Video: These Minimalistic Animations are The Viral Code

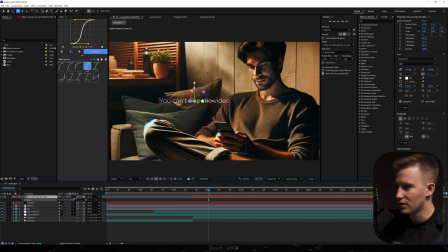So one thing we could do is just go to position and get it closer to the man. And that way we're gonna prevent that sharp movement. So it's less intense, but we need to scale it up and probably push it even more towards the man. Let's see now. Pretty good. Little adjustment. Something like that should do.
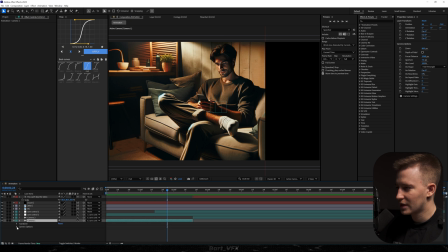And the next thing we need to do is head over to the camera, camera options, and we're gonna turn on the depth of field.
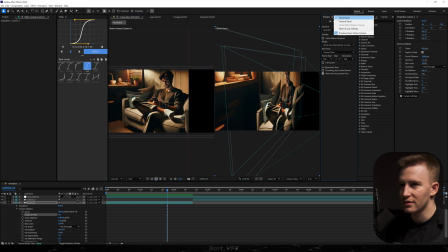And if I open up the second view, actually I'm gonna make some space over here. So now we got an extra rectangle in the camera.
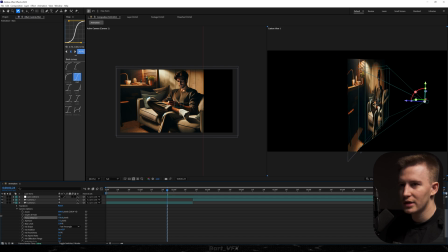So if we play around with the focus distance, we need to match that rectangle with the man on the couch. All right, let's adjust it a bit. Seems to be perfect. So look what happens when I bump up the aperture.
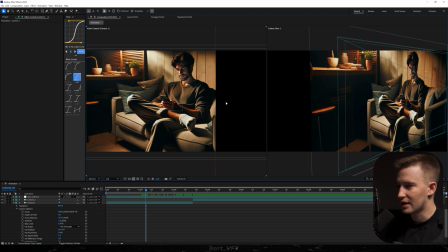Look at the cover. So this is gonna get out of focus together with the background. So if I bumped it up by a lot, you're gonna notice that the background is blurry and the man is in focus.
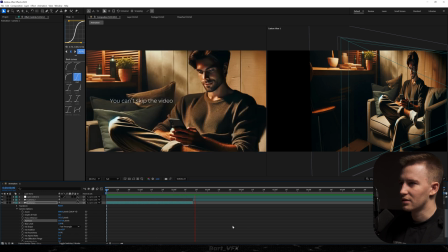Let's actually check it out. honestly a pretty cool look, but I think I would go for something like 350. All right, so this is perfect. We can actually do it in the second camera. So I'm gonna turn on the depth of field, and then we're gonna just adjust the focus distance.
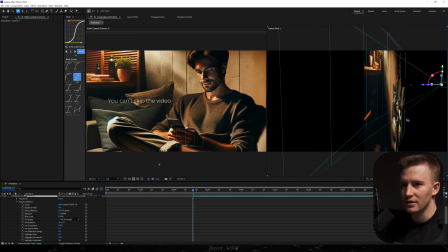We need to look at it from the side. Okay, perfect. And we're gonna also change it to 350. And actually here, the thing we should put in focus is the text.
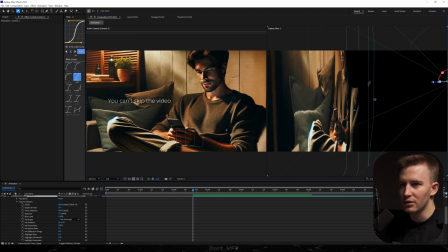So if I zoom it in, we're gonna notice that here we got the text. So right now it should be perfect. Now we don't wanna go as far as 350. We're gonna change it to like, say 25, maybe a bit more, like 75.
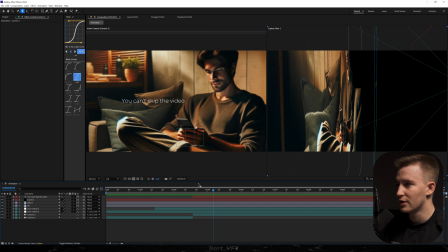Yeah, that's pretty cool. So right now, since everything in the background is out of focus, it can allow the viewer to focus on the text.
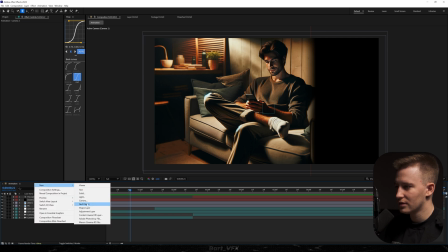All right, so this is already looking fire. Now what we can do is right click, go to new. I'm gonna pick an adjustment layer, and here we're gonna add transform effect.
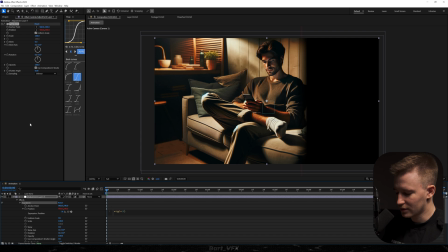Now I'm gonna alt click position, type in wiggle, and in brackets 1.2, say 12. Okay, that's a bit too intense. I would probably go for something like 8.
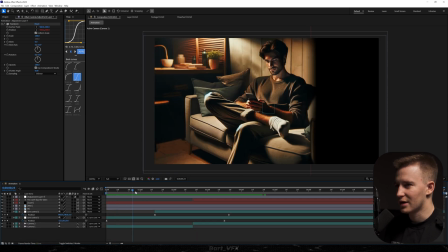Okay, pretty much perfect. It literally looks like somebody's spying on him. We're just kind of having that view from behind the wall. That's looking really dope.
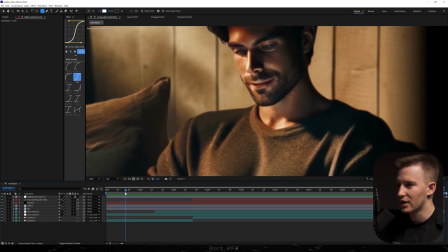So if you take a closer look over here and we play it back, you're gonna notice that the background is moving a little bit different to the character, which is giving us that depth.
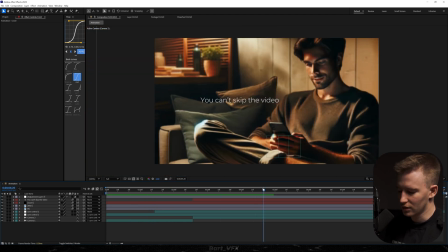Now we're gonna add motion blur, and we're gonna loop it somewhere here, maybe even faster.
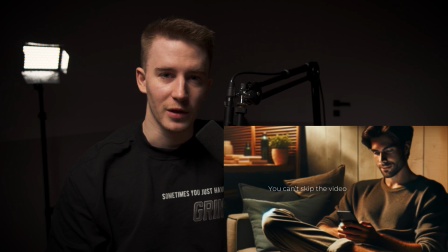Hopefully it was easier than you expected, and remember, you got the assets in the description below. So with that being said, I'm gonna wrap it up here, and I'll see you tomorrow. Cheers, guys.